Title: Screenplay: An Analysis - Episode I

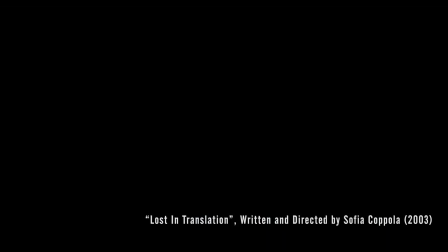(4:08)
In this week's example film, Lost in Translation,
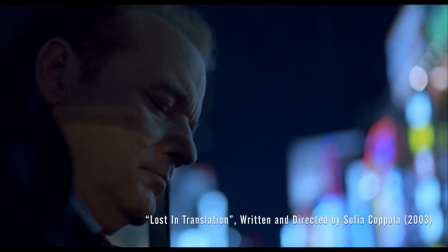(4:12)
a 2003 romantic drama written by SOfia Coppola, we see a graceful execution of establishing setup.
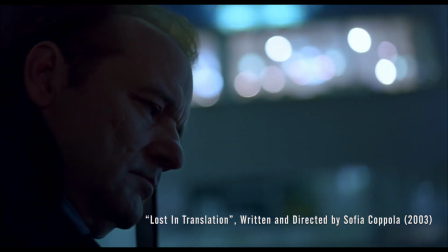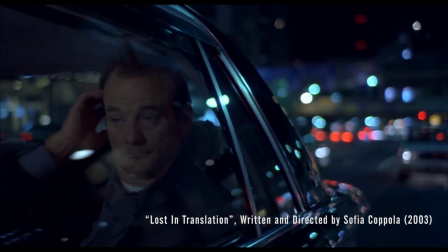(4:28)
Prior to the opening scene of Lost in Translation,
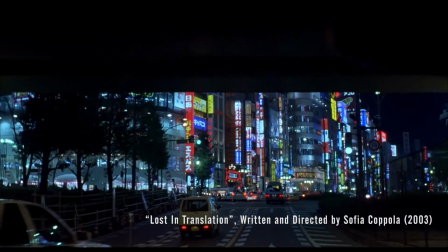(4:31)
there is a singular shot of Scarlett Johansson, which is now world-renowned.
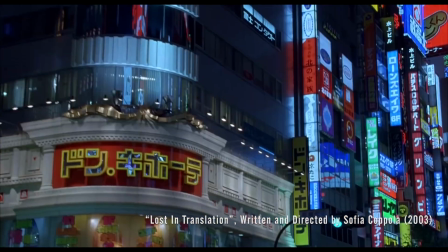(4:40)
When juxtaposed with this opening scene, the audience knows, whether they are consciously aware of it or not,
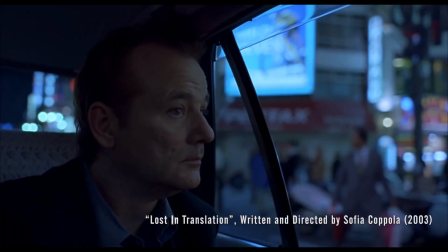(4:47)
the basic dramatic premise of the film, which is the development of a unique romance between the young Charlotte,
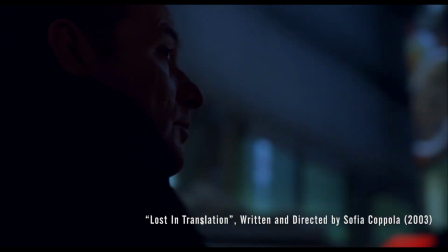(4:53)
played by Scarlett Johansson, and Bill Murray's character, Bob Harris.
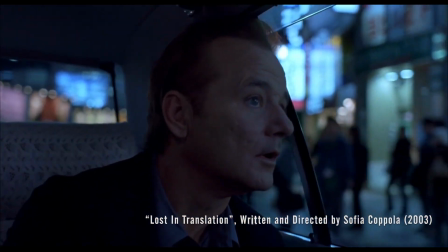(5:01)
Further, the main question posed by the film, does true or perfect love exist,
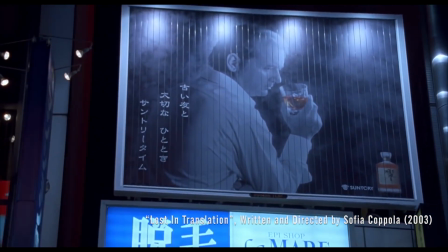(5:07)
as well as the film's main source of conflict, which is each character's journey to find the answer, are foreshadowed by Bob waking up,
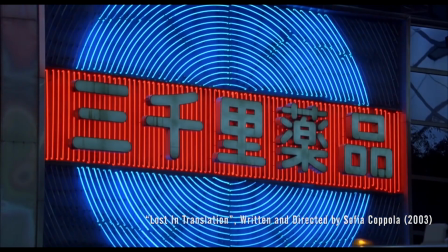(5:15)
confused and perhaps even overwhelmed by the complexity of the foreign, external environment he will navigate in search of his internal desire.
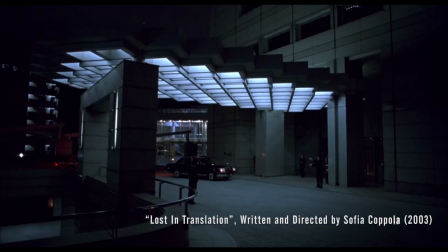(5:26)
In scenes following, we see the general discontent of both characters, lost, so to speak, both in Tokyo City, but also in each of their marriages.
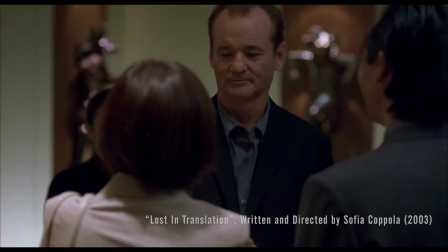(5:37) My name is Kawasaki.
Act 2, The Middle, is the dramatic element devoted to exploring the protagonist's character through conflict. During this segment, the main character or characters have to deal with overcoming obstacles placed in front of them by the writer. The choices that a character makes to do this, in pursuit of fulfilling his, her, or their dramatic need or purpose, reveal their character as well as driving the story forward. In the words of Field, all drama is conflict. Without conflict, you have no action. Without action, you have no character. Without character, you have no story. And without story, you have no screenplay.
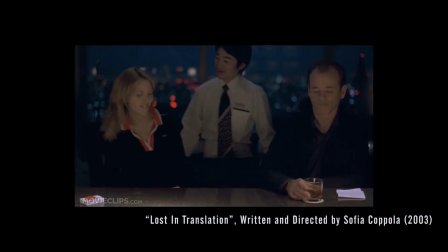(6:30)
In Lost in Translation, following plot point 1, shown here as Scarlett Johansson buys Bob a drink, the relationship foreshadowed in Act 1 develops further, with Bob Harris and Charlotte growing closer and the performances of Scarlett Johansson and Bill Murray coloring it romantic.
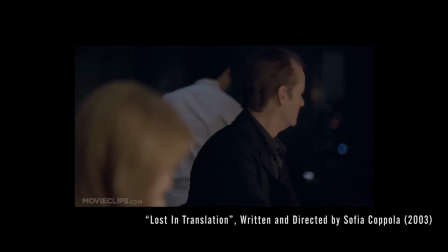(6:49)
In contrast, when the two are not together, they are busy dealing with the stresses and dissatisfaction present in their marriages.
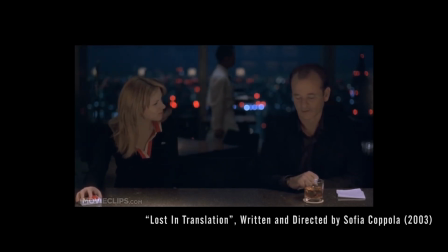(6:58) So what are you doing here? A couple of things. Taking a break from my wife, forgetting my son's birthday, and getting paid $2 million to endorse a whiskey when I could be doing a play somewhere.
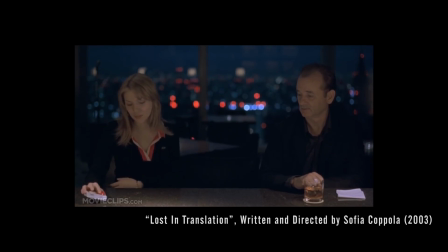(7:16) Oh. But the good news is the whiskey works.
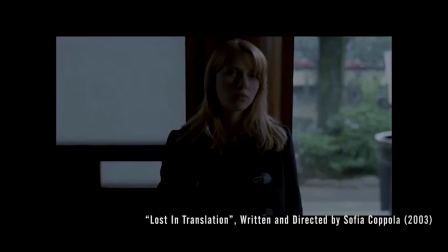(7:23)
The comparison of these two situations, a love that is doomed from the start,
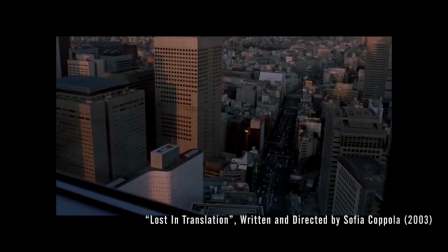(7:28)
not only due to circumstance, but also presumably because of the difference of age in the characters, and tensions at home,
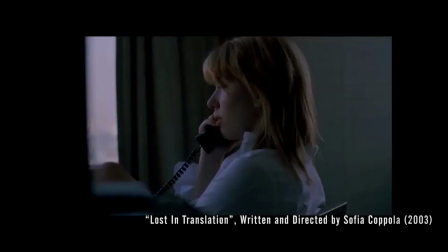(7:35)
creates the conflict that drives the story forward.
Charlotte, hey. Hey, Oh my God, how's Tokyo? it's great here. It's really great. I don't know, I went to this shrine today, and
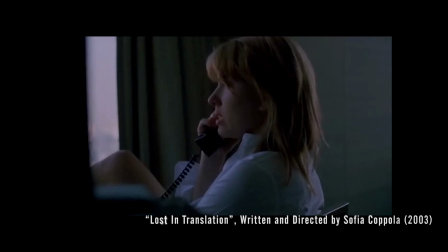(7:52) there were these monks and they were chanting, and I didn't feel anything, you know? And I don't know, I even tried Ikebana, and John is using these hair products.
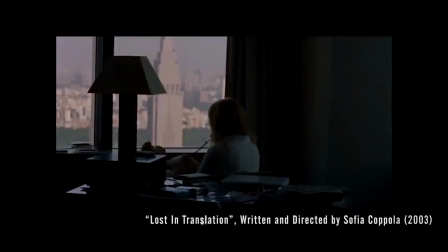(8:06) I don't know who I married. Oh, can you wait a second? Just hold on, I'll be right back. Okay, sure.
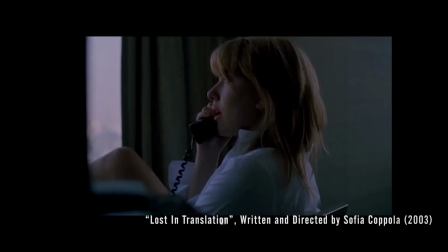(8:14) Sorry. What were you saying? Nothing, it's okay. I'll call you later, okay?